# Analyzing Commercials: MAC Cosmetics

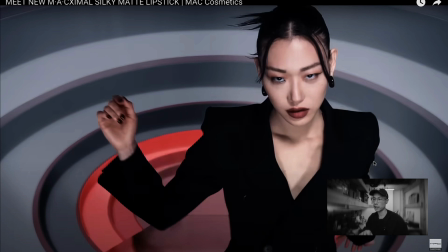[8:13]
So I don't know if it's a steady camera or dolly, but you see, if you're lighting from the top there and she's looking down, you're not going to get that catch light in the eye. But what they did was they put in some kind of reflector. So I don't know if it's like a mirror or if it's a CRLS or if it's some other type of like silver beadboard type of thing, but they're getting some kind of catch light in there.
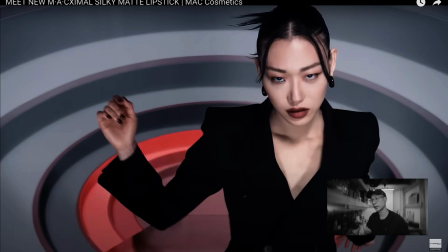[8:32]
Maybe it's even a light, I'm not sure. It could be on the floor, or it could be kind of like pulling back.
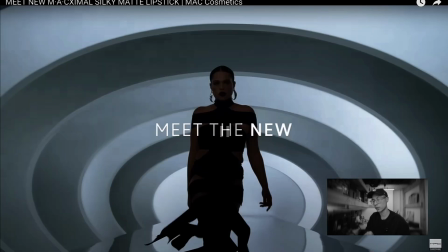[8:37]
She's walking a little bit, right? And it's like kind of walking with her. It's not a very far distance, but you do get that catch light.
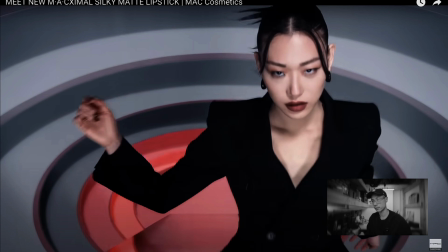[8:43]
It's something really subtle, but the details matter in these little things, because without that catch light, it would look a little less shiny.
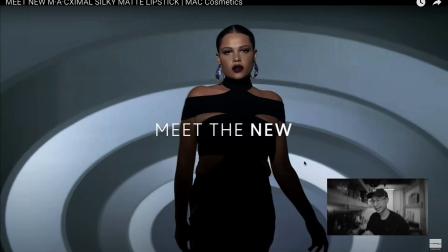[8:54]
And that's the final shot there, really strong. Model walking towards the camera, lighting only on the face and the top half of the body, just because you're really accentuating that look.
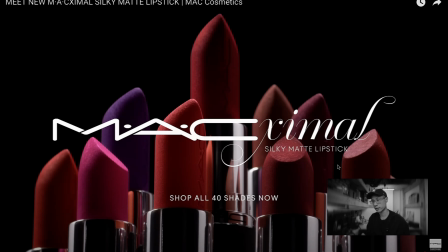[9:03]
Really, really cool. And product shots. It's really fun to break down that commercial and kind of go through my thought process. I might keep doing it, but yeah, let me know if you want to see more. All right, guys, I'll see you in the next one. Peace.